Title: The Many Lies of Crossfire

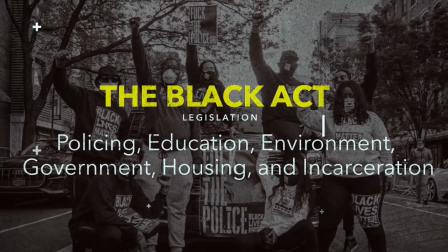Visuals of the movie also pair the goals with BLM, according to Newsom,
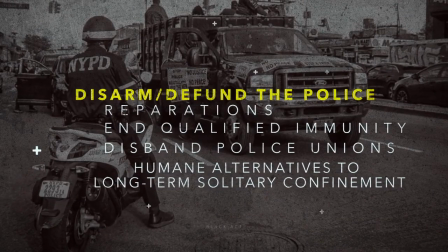with policy proposals from the Democratic Party, in an obvious effort to make the supposedly violent BLM synonymous with the Democrats.
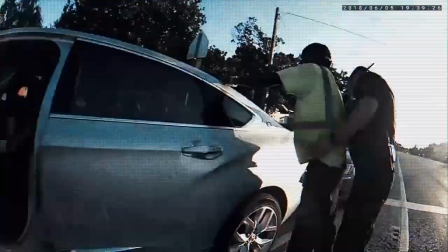BLM is further interrogated as the movie dares to dive into the reality of crime in black neighborhoods.
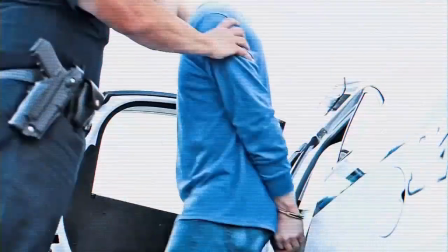This is where things start really getting off the rails.
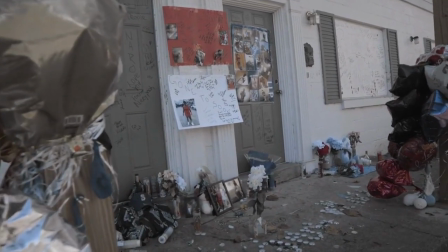We see a handful of worthwhile ideas on improving policing such as civilian oversight committees and mandatory body cameras.
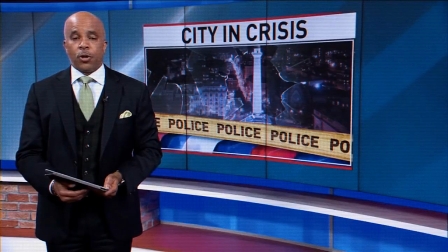These ideas get about 30 seconds of airtime before the emphasis shifts away from improving policing and
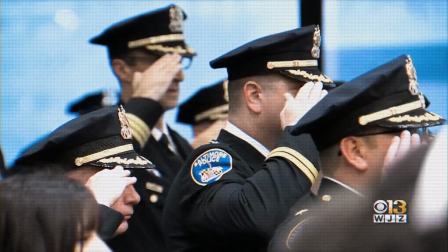in-send spending the next 30 minutes on why there are higher crime rates within predominantly black communities.
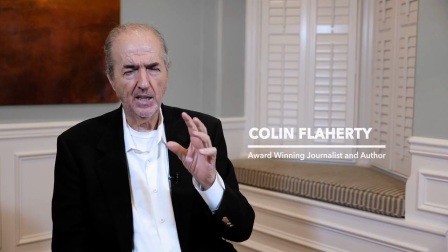Here we meet our next supposed expert, Colin Flaherty.
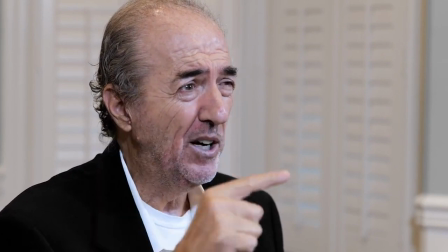Flaherty is a relatively minor figure in the right-wing space, having been a writer for the conspiracy theory-laden WorldNetDaily,
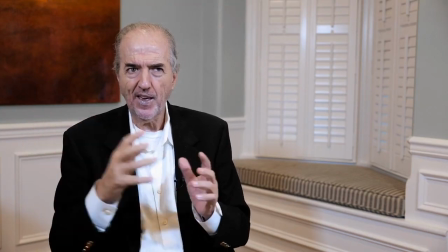and he's notably the author of the 2012 book titled White Girl Bleed A Lot,
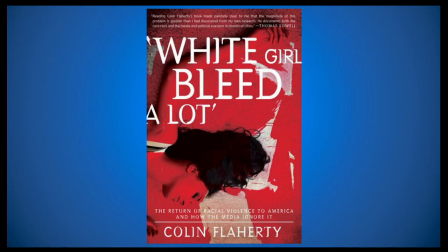The Return of Racial Violence to America and How the Media Ignore It.
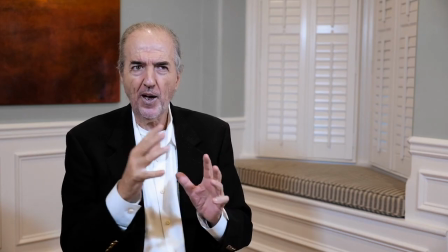He has a well-documented history of twisting stories to fit his narrative of white people under attack by black people.
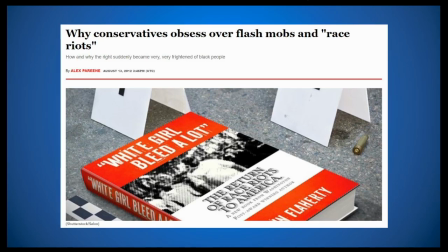According to Alex Perrine, White Girl Bleed A Lot uses anecdotes while denying the real crime statistics that paint anti-white crimes to be far less common than anti-black ones.
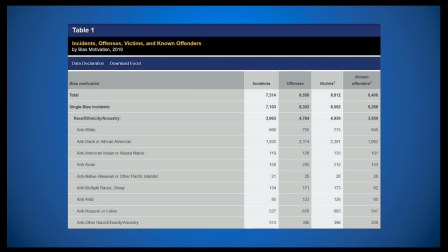And this is true in the most recent FBI stats from 2019.
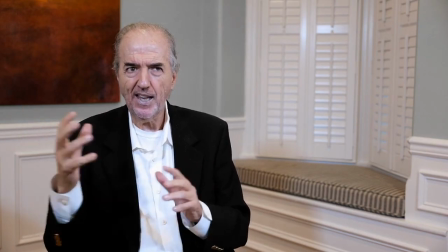Flaherty is brought for a barrage of clips and a few misleading stats to suggest that white people are constantly under threat from black people.
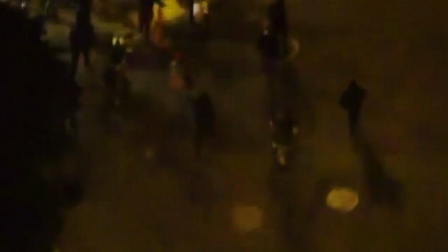The stats are easy enough to address as they're highly selective.
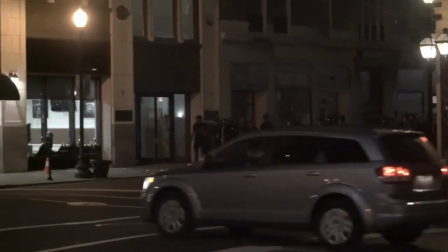The ones focusing on black-on-black crime, for instance, are mundane, as stats on white-on-white crime are similar.
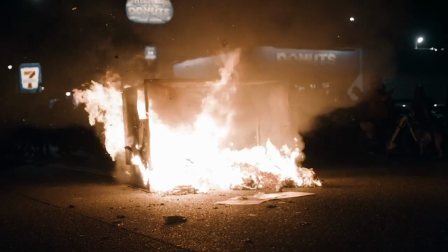Most American communities aren't terribly diverse, and people are far more likely to commit crimes within their own communities.
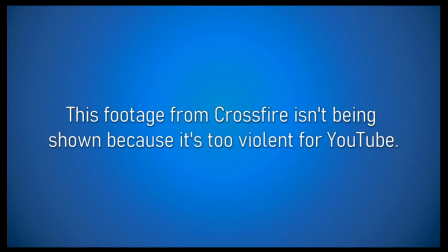And we get subtle sleight-of-hand statistics like this one.
Twice as many whites as blacks, okay, by police.
According to recent census data, white Americans make up 60.1% of the population of the United States, while black Americans make up 13.4%.
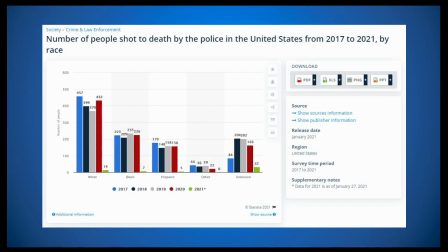So when it comes to the number of Americans shot by police, the actual number of white Americans shot might be twice as high as black Americans, but there are more than five times as many white Americans than there are black Americans in the United States,
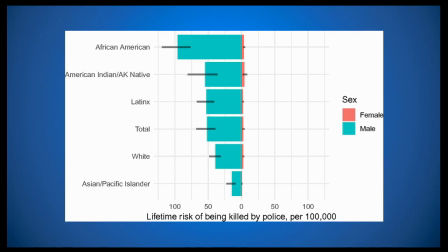so the likelihood of being shot by a police officer is much higher for black Americans. It's the difference between looking at absolute numbers and proportional ones. If the two population sizes were equal, it would make sense, but since there's a disparity, to look at the actual numbers is very misleading when it comes to which community is more likely to be impacted by police violence.
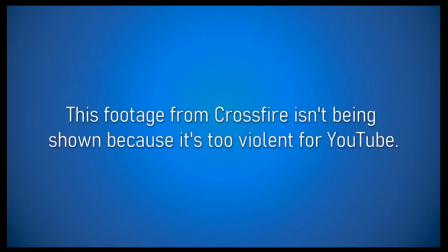The most problematic stats are ones like this, though.
85-95% of interracial crimes and violence were black on white.
I don't know where this stat comes from or how it can even be sourced.
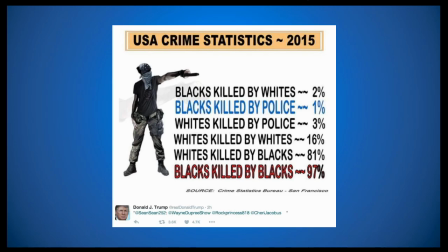The closest example I could find was this meme shared by former President Trump before he was elected in 2016, claiming that 81% of white victims of homicide were killed by black people. The actual figure is closer to 17%.
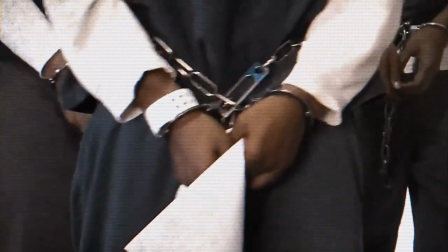And in what seems like an admission of the shaky ground stats play in this narrative about the threat of crime in black communities,
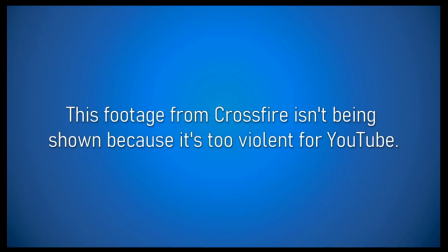we get a nice section about how the stats aren't trustworthy anyway.
So as bad as the crime numbers are, the real numbers are way, way worse.
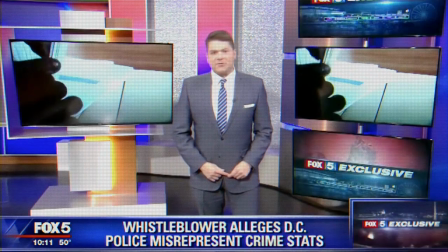And the movie speeds through snippets of how the books are being cooked to downplay the crime numbers.
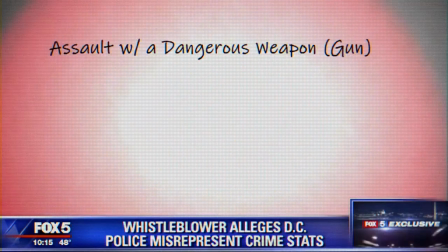Crossfire moves at a breakneck pace here, never dwelling on any piece of evidence for too long.
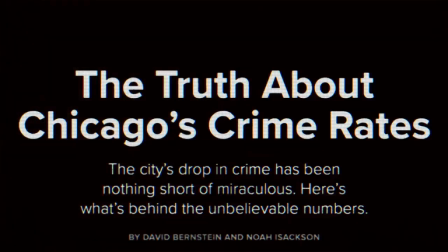We see the flash of an article from 2011, or a news interview from 2018, just enough to suggest that this problem is widespread and that crime stats can't be trusted.
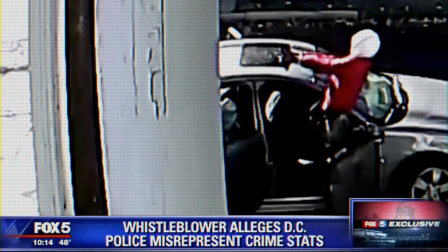How long has this been going on, and just how widespread is it?
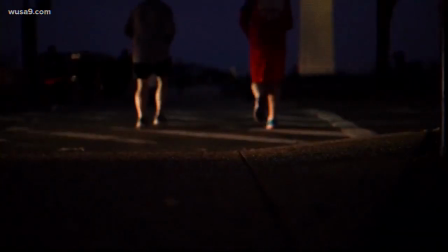We never get answers to questions like those, and it's difficult to even know how to respond to an argument predicated on a few anecdotes only vaguely described.
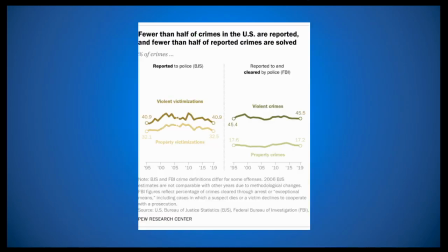Pew Research published an article about the drop in crime over the last few decades. The Bureau of Justice conducts an annual survey looking at how many crimes get reported to law enforcement. The number has stayed fairly steady at roughly 40% for violent offenses and 32% for property crimes. The solve rate has similarly stayed at the same rate for both types of crimes.